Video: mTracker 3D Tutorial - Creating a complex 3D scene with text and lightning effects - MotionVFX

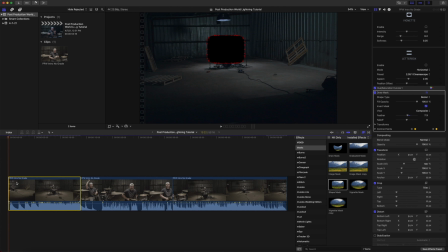265s
So now we've got our contrast, we have our mask. Let's go back over to mTracker 3D. We can apply mTracker 3D. You'll notice that we have a track the footage button here in our canvas. And of course, over in our inspector, these both do the same thing. Click one button to track your footage.
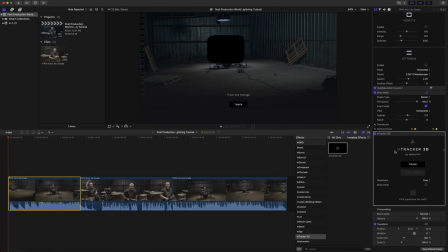285s
Because this is pre-recorded, I'm going to go ahead and click track and I will speed that up. See you in just a minute. All right, and now that we are done tracking, we can go over and we can disable our draw mask.
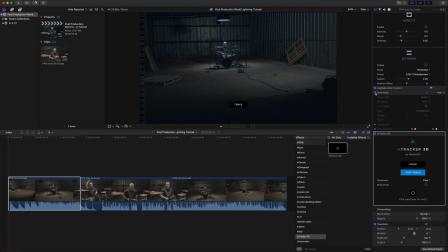304s
So the next thing that we need to do is we need to copy our track, and we are going to open in our titles the mTracker 3D
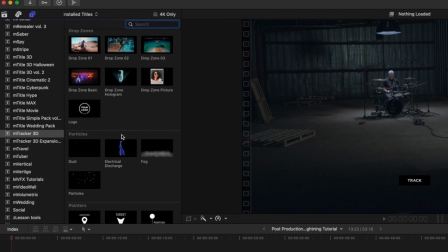316s
We're going to go down to particles, and we're using electrical discharge to create our lightning.
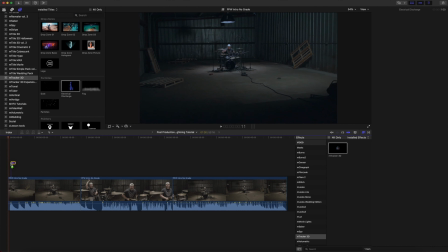322s
So let's drag that into our timeline here. By pressing Command and Plus, I'm going to zoom in because you can see here using our waveforms, this is where the drum hits are taking place.
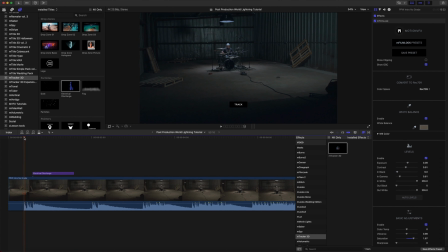336s
So as we push forward just a bit, you can see there is our first drum hit. So I'm going to bring our electrical discharge back just a bit.
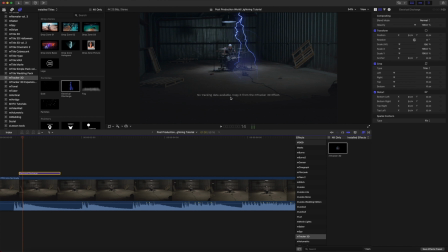350s
Now you'll notice that we have the no tracking data available. Copy it from mTracker through the effect. We've already done that, so let's go in our title to our inspector, and all we need to do now is paste our track.
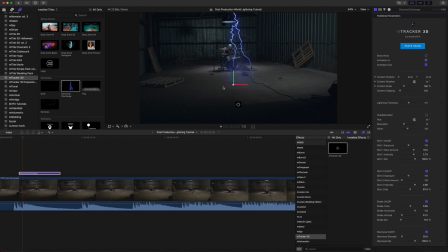365s
Okay, and you can see done, tracking data has saved successfully. Now we need to place our lightning in our scene. Now we're gonna use this by using our target icon, and you can see our 3D gizmo is placed all around the room,
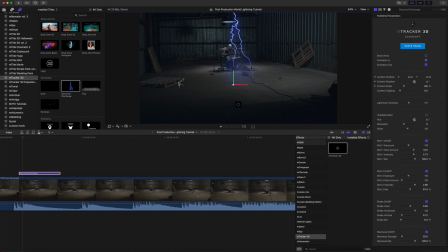380s
and it's actually even being affected by different things in our scene. Now, because this is lightning shooting from the sky, we are going to hold shift down, and you can see now that our points are oriented just straight up and down, which is what we want.
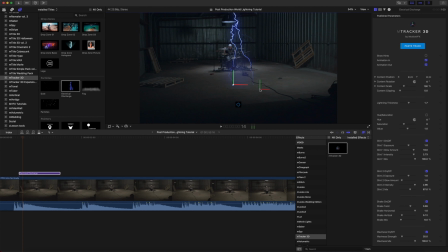399s
And I think I want our first bit of lightning to hit right here, kind of in the center. All right. Now we need to scale our content up quite a bit. So we're going to scale this up as if it's coming from the sky.
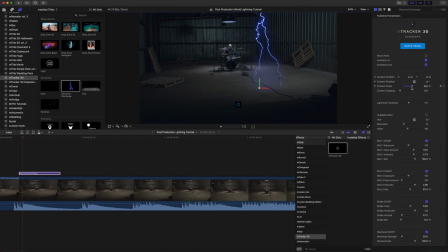416s
All right, that looks good. Then you can see as we come down, we have lightning thickness, and that is just, of course, going to change the thickness of our lighting. Why don't we try to make this a bit thinner, because our lightning is going to get more aggressive as we go.
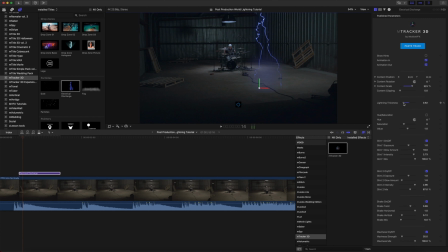435s
So I think I'm going to bring that down to about there. As we keep coming, you can see we have hue saturation, and I think that we definitely need to make some adjustments on this. We want to better match the natural ambient light in our room.
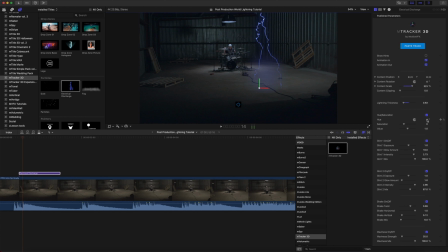450s
So let's turn that on, and let's start making those adjustments here to our hue. And you can see we have all sorts of different colors. I think if I come back just a bit, all right, that looks a lot better. I'm going to bring my saturation down.
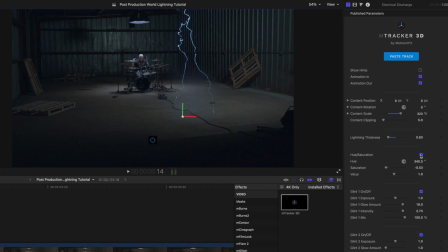472s
And now that we've brought that saturation down, you can see, let's toggle that on and off, a drastic difference. It looks much more like our light here that we are going to crop out later, but that is what we are going for. So that looks fantastic.
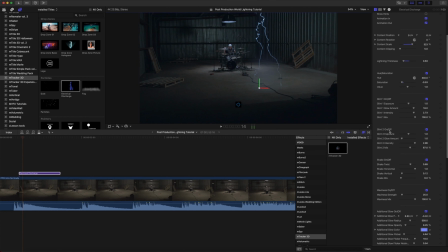490s
All right, let's continue to move down in our inspector, and now we can see glint. As you can see, our glint is just kind of our light around our lightning bolt there. So honestly, on our glint, I think that I like the preset here. We've just got our exposure, glow, intensity, and mix.
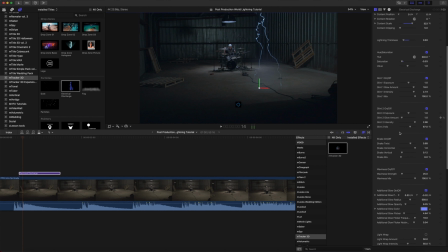508s
So let's continue to push down, and we're gonna look at glint 2.